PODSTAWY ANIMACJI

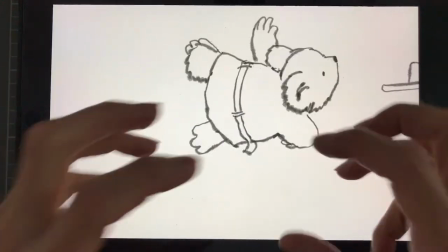Przy takiej animacji najpierw rysuję postać, już wam pokażę,
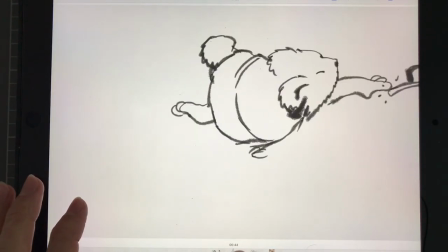jak to wyglądało w czasie pracy, a zaraz sobie prostą animację narysujemy na papierze, tak więc nie będzie potrzebna do tego żadna technologia.
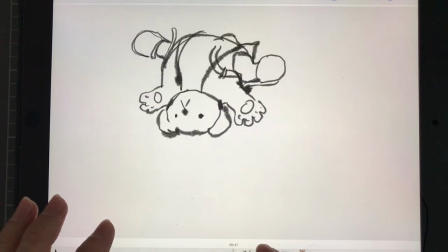Natomiast chciałem wam pokazać, jak taką postać możemy animować.
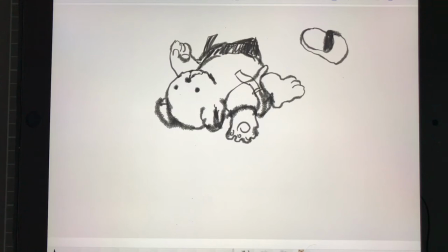I od czego właściwie zacząć? Znowu z pomocą przychodzi rysunek przestrzenny.
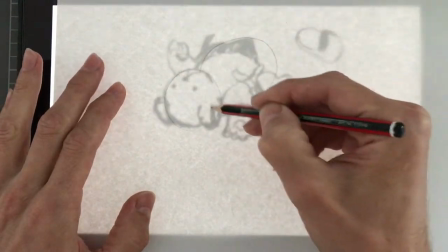Ja zaczynam od kilku podstawowych brył. U misia w zasadzie były to dwie kulki.
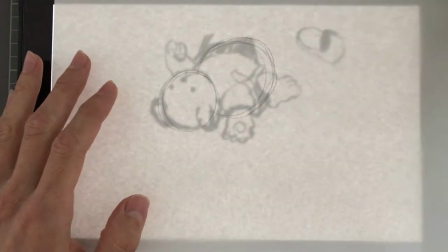Była to. Może wezmę cienkopis, będzie lepiej widać.
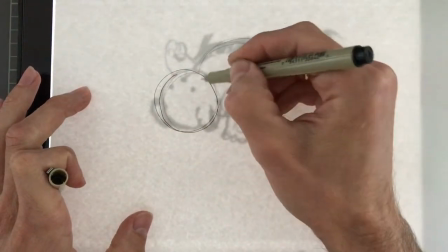Była to głowa i był to brzuszek.
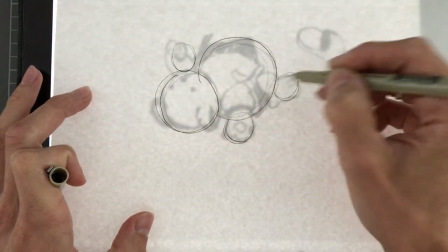Później, jako kolejne elementy, rozmieszczałem sobie w ten sposób ręce i nóżki misia.
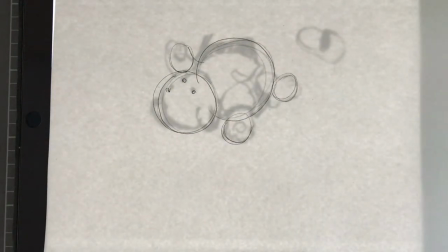I teraz na to przychodziła kolejna klatka.
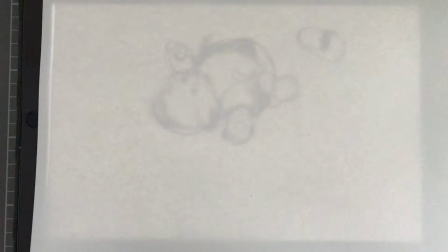I tak klatka po klatce cały proces dosyć długotrwały się odbywał.
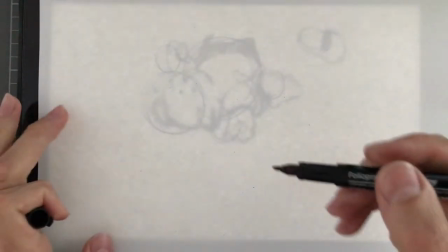I na kolejnej klatce rysowałem na przykład tą postać obróconą o jakiś kąt.
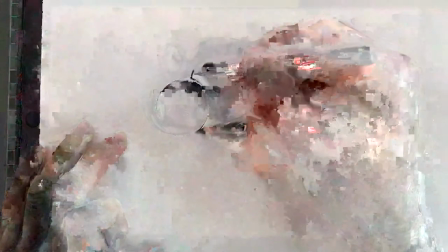Ale zawsze początkiem było narysowanie tych dwóch brył.
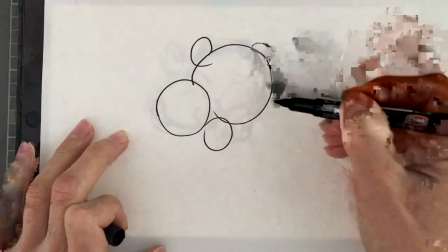Na przykład mogło zmienić się pozycję nóżek. Jedna mogła pójść do góry, druga na dół.
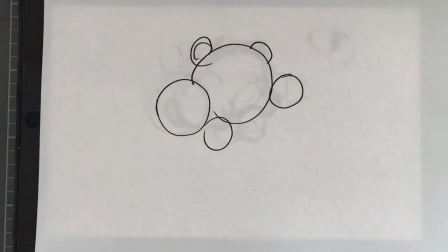Przy kolejnej klatce
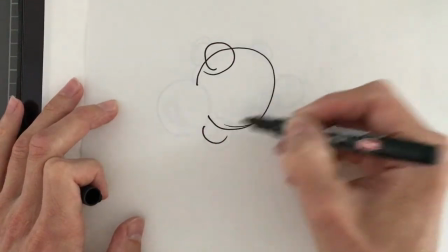mogłem na przykład obrócić misia, zmieniając tylko pozycję tych kulek.
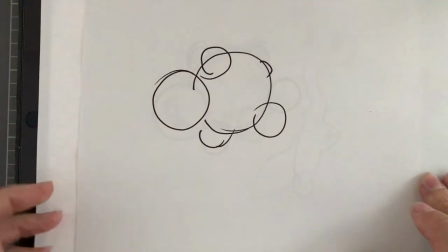Mogłem zmienić położenie jego głowy i w ten sposób, widzicie, w ten sposób pojawia się już
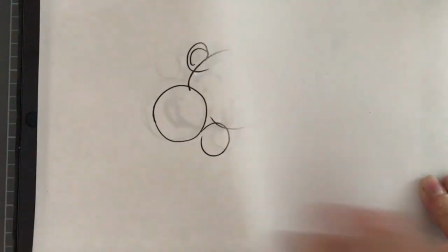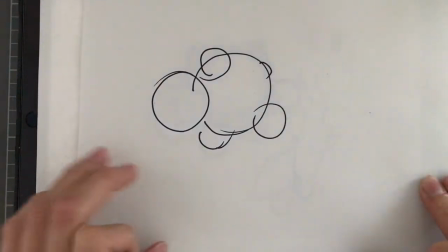Początkowe złudzenie ruchu.
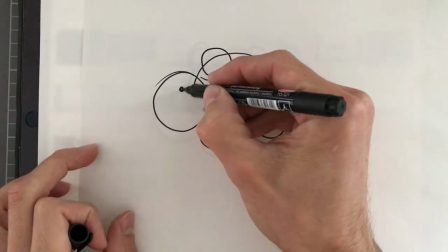Bardzo ważne jest tutaj również rozmieszczenie takich elementów jak na przykład oczy i nos,
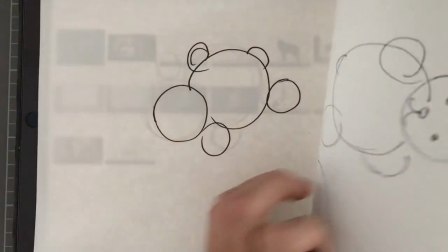które podpowiadają nam, w jaki sposób jest zwrócona postać.
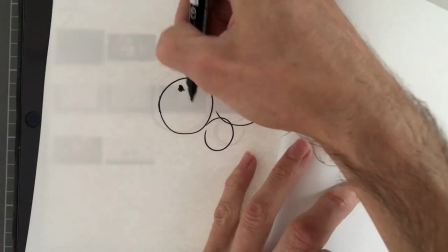Już wam pokażę, co by było, gdyby na tej poprzedniej klatce te oczka były zwrócone inaczej i pyszczek inaczej.
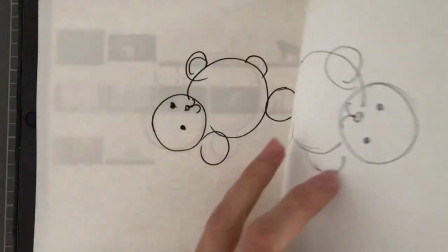Widzicie, już pojawia się wrażenie ruchu. Jeżeli dodam jeszcze do tego uszka, pojawia się wrażenie ruchu i wrażenie przestrzeni.
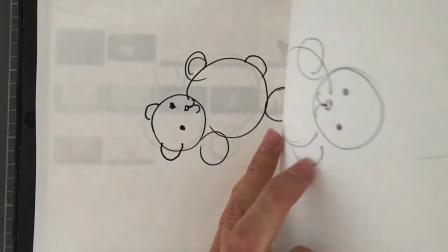Mogę dodać uszka.
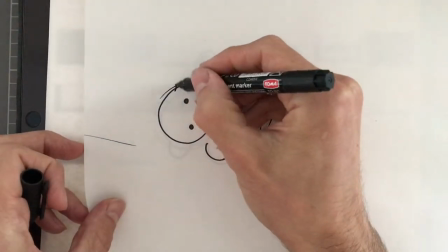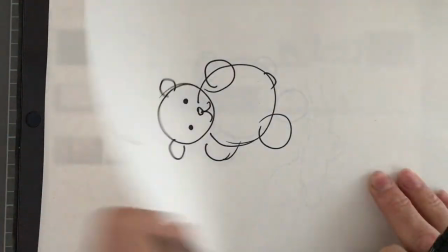Już jest wrażenie, że misio przekręca głowę.
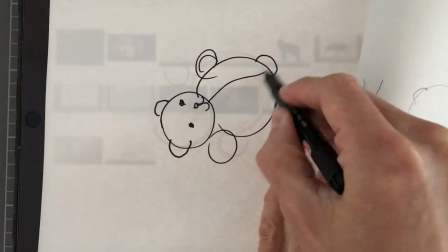Jeżeli jeszcze dodam na przykład jego ubranko, którym był szlafroczek, w którym misio był ubrany,
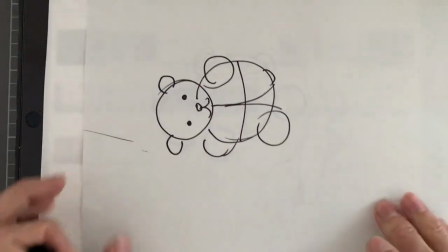i będzie zmieniała się oś tego szlafroczka, widzicie, już automatycznie powstaje wrażenie
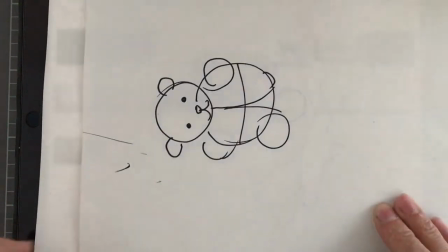kręcącej się postaci. Misia, który zmienia swoją pozycję.
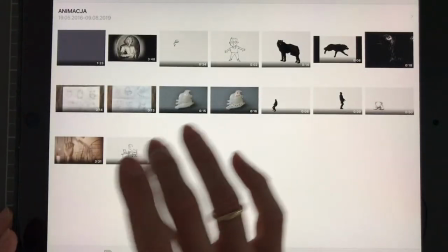Tak więc czasami niewiele trzeba, aby to wrażenie ruchu uzyskać. Chciałbym wam pokazać jeszcze jeden zabawny filmik, który realizowałem,
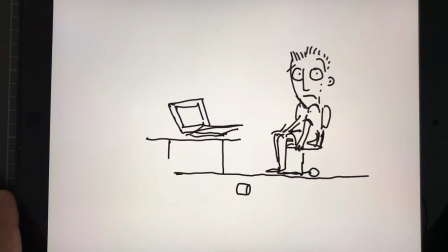aby w kilkanaście czy kilkadziesiąt sekund pokazać zagrożenia wynikające z potencjalnych ataków na nasz komputer,
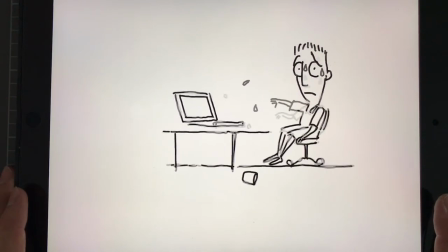czyli z zagrożenia w zawirusowanego komputera.
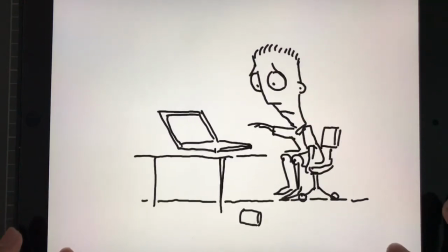Tutaj wykorzystywałem niektóre klatki, zapętlając je,
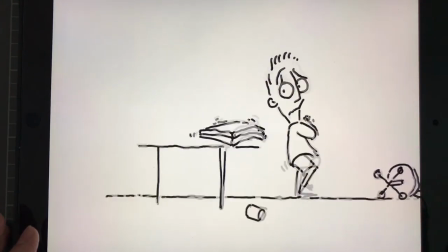co widzicie w niektórych momentach takiego drgania obrazu, o na przykład teraz, kiedy Ludek się trzęsie.
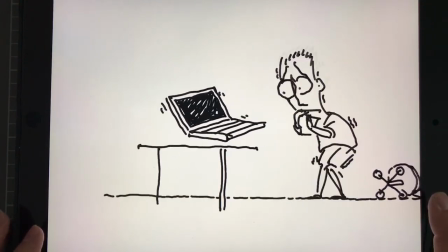A poza tym wykorzystałem w tej animacji jeszcze
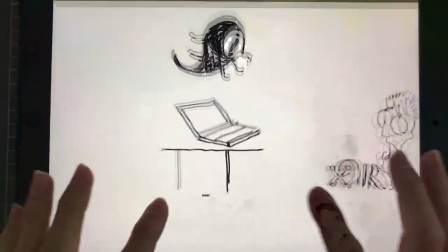sporo z tak zwanych 12 zasad animacji, o których zaraz wam chcę opowiedzieć.
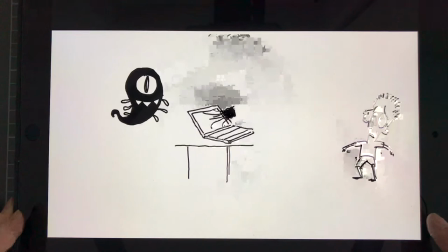Przede wszystkim są to zasady dotyczące ruchu, zasady dotyczące ekspresji postaci.
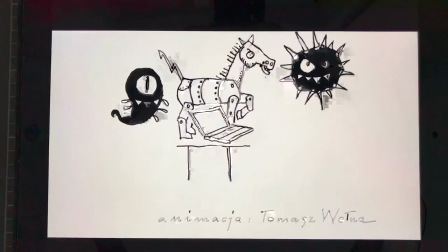Zaraz o tych zasadach państwu opowiem i je pokażę.
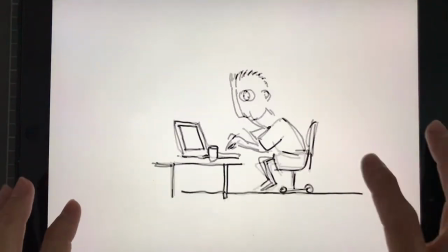Raz jeszcze puszczę ten film i zatrzymam w kilku charakterystycznych miejscach.
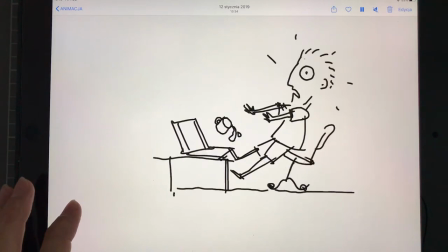Na przykład pokazywanie emocji i tak zwany ruch wsteczny.
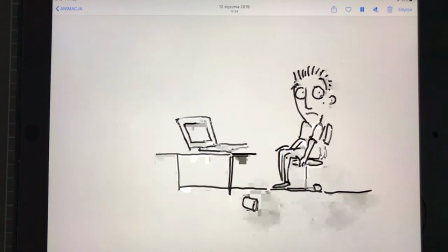Ruszyło do przodu. To kilka z tak zwanych 12 zasad animacji stworzonych przez Franka Thomasa i Ollie Johnstona, kultowych animatorów Disneya. Panowie napisali 4 książki o animacji, które serdecznie polecam, ale przede wszystkim znajdą państwo sporo
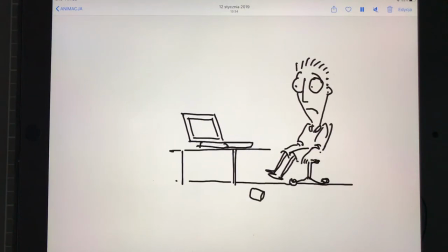informacji o tych 12 zasadach również w internecie czy na YouTubie. Ja dzisiaj o kilku z nich powiem, o kilku takich najważniejszych, które dotyczą przede wszystkim ruchu i ekspresji ruchu.
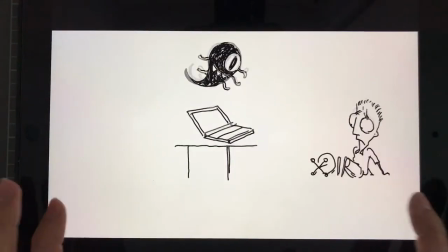I zaraz sobie te przykłady, te konkretne sytuacje narysujemy.
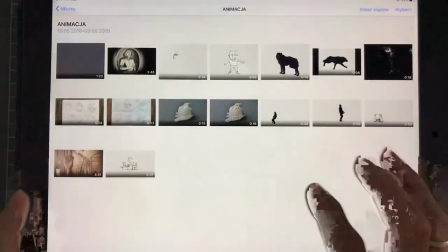Zerkam, czy coś jeszcze zostało.
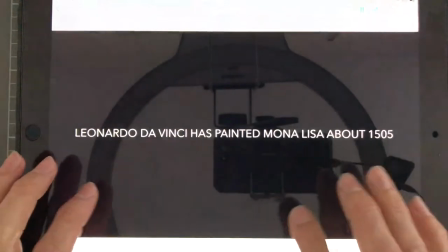Na koniec chciałbym pokazać jeszcze jeden typ animacji, czyli animację w pełni komputerową,
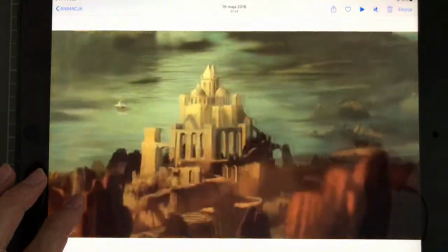tworzoną na przykład w programie Adobe After Effects.
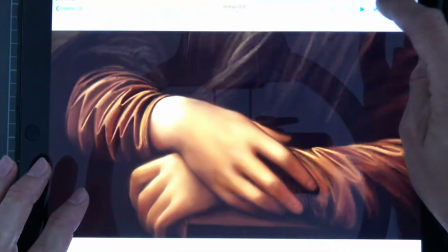To animacja, którą stworzyłem o Monie Lizie.
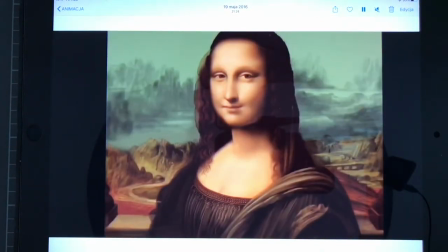Najpierw narysowałem Monę Lizę na iPadzie, a cały ten proces jest też zapisany w postaci animacji.
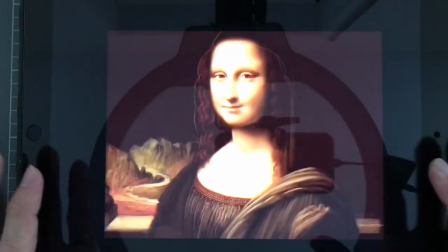No i to też jedna z form animacji, w której na naszym ekranie bezpośrednio rysuje się klatka po klatce pewien obraz,
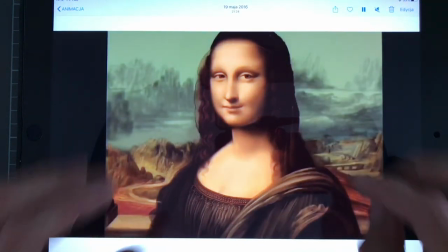natomiast jest to jeszcze w miarę statyczna animacja, bo przybywa tylko dorysowanego obrazu.
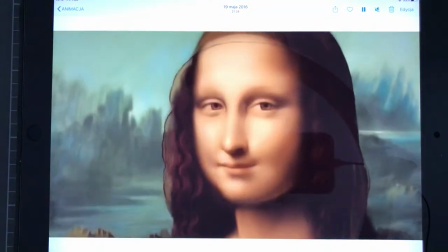Natomiast w ciągu dalszym podzieliłem
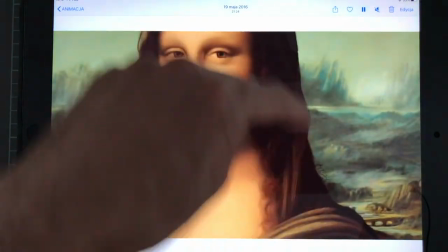narysowaną grafikę na warstwy, czyli osobno wyciąłem Monę Lizę,
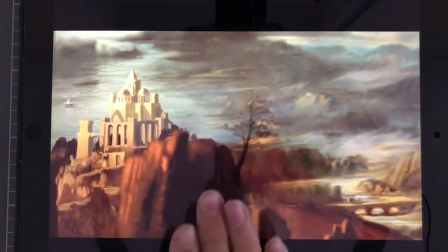osobno każdy z elementów tła i zanimowałem to tło z zachowaniem przestrzeni, czyli tak jak w teatrzyku mamy tutaj plany, pierwszy,
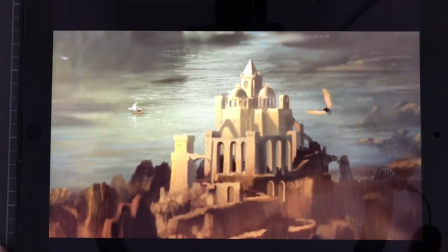drugi, trzeci, które przesuwają się pomiędzy sobą. Kamera wchodzi w ten świat.
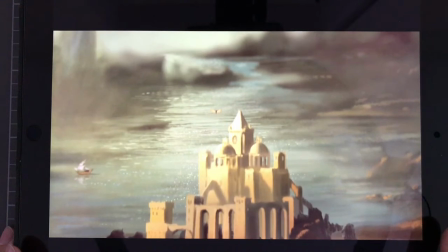Jest tam postać być może Leonarda ze skrzydłami, być może jakaś inna postać fantastyczna.
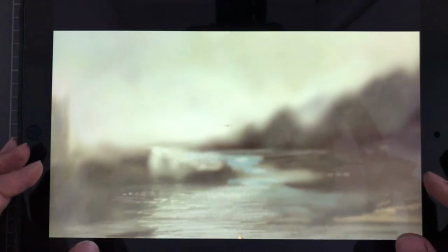To już jest animacja tworzona całkowicie cyfrowo.
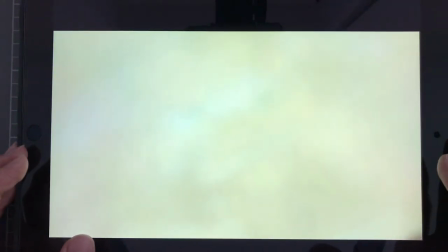Oczywiście są też animacje 3D, to jest osobna zupełnie historia.
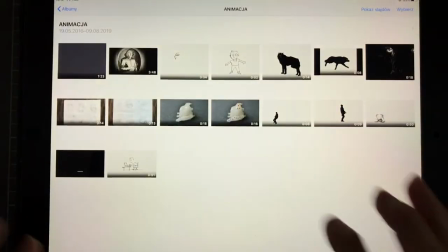Dzisiaj powiemy sobie o animacji tworzonej ręcznie, o takiej, którą każdy z was może narysować i wcale nie jest to trudne.
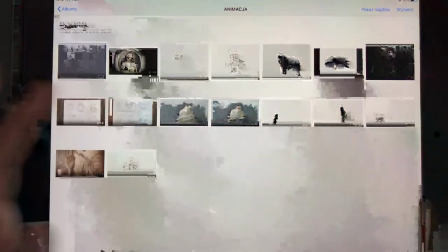Wystarczy nawet 8 klatek, tak jak w przypadku wstępnych szkiców do animacji z misiem.
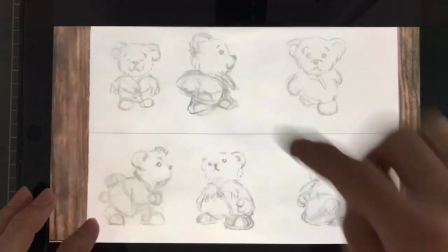Tutaj widzą Państwo zapętlone 8 klatek i na kolejnych kartkach, na kolejnych 8 kartkach, co dzisiaj sobie zrobimy,
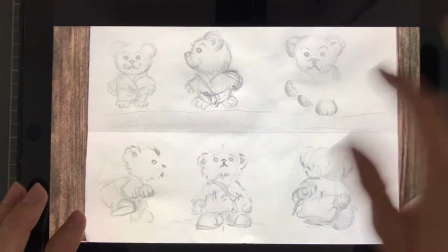tylko na troszkę łatwiejszej formie, mniej skomplikowanej niż misiu, na kolejnych 8 kartkach animowałem każdą z tych postaci.
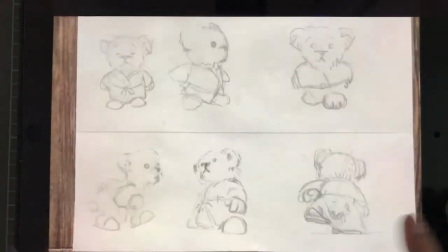Każda z nich jest niezależna, natomiast rysowałem na jednej kartce.
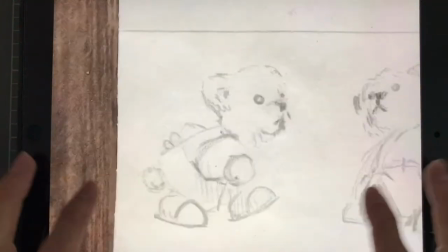Na przykład tutaj mamy sekwencję, w której misiu idzie
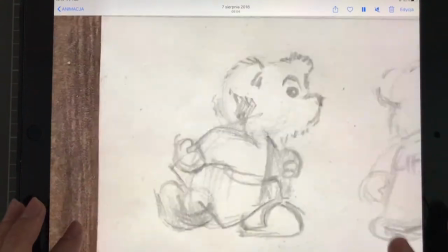i jest tutaj spora część niezbędnych do wrażenia chodu, momentów ruchu.
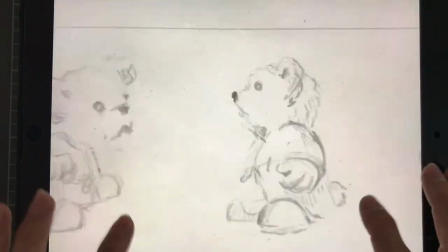Są też fragmenty, w których misiu się obraca dookoła swojej osi.
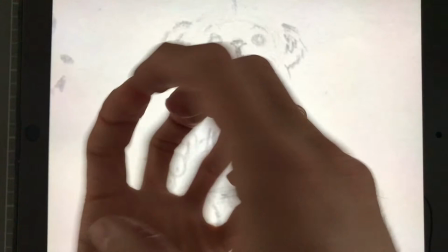Właśnie animacja tworzona z wykorzystaniem tej zasady bryły, obracanej bryły i wyobrażenia tego, jak taka bryła się zachowuje.
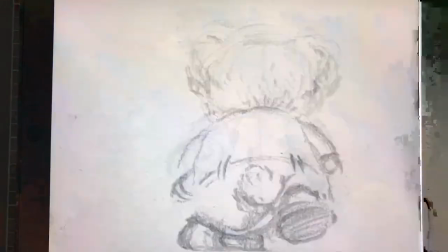Jest na przykład sekwencja, w której miś idzie sobie przed siebie do przodu i widzimy ruch jego nóżek,
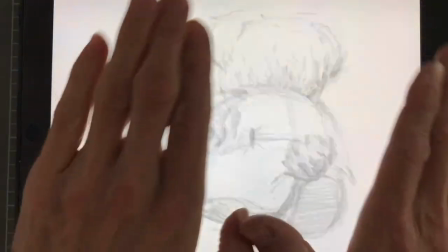ale widzimy też chwianie się postaci, czyli ważny element
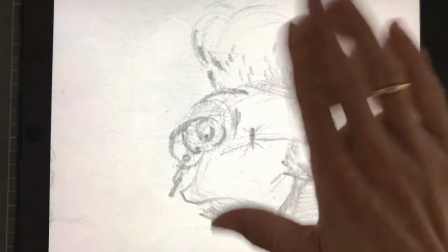pokazania masy postaci, pokazania też pewnej dynamiki postaci w momencie,
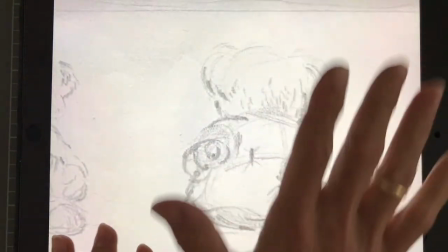kiedy zmienia się ciężar z jednej na drugą nogę.
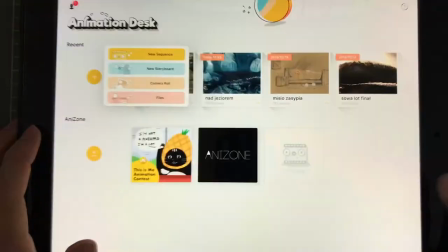Już pokazuję aplikację, o której wspominałem. Aplikacja Animation Desk.
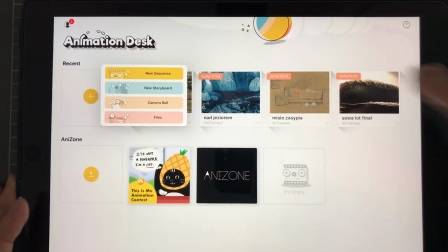Jeżeli ktoś z Państwa ma iPada, to serdecznie polecam tą aplikację.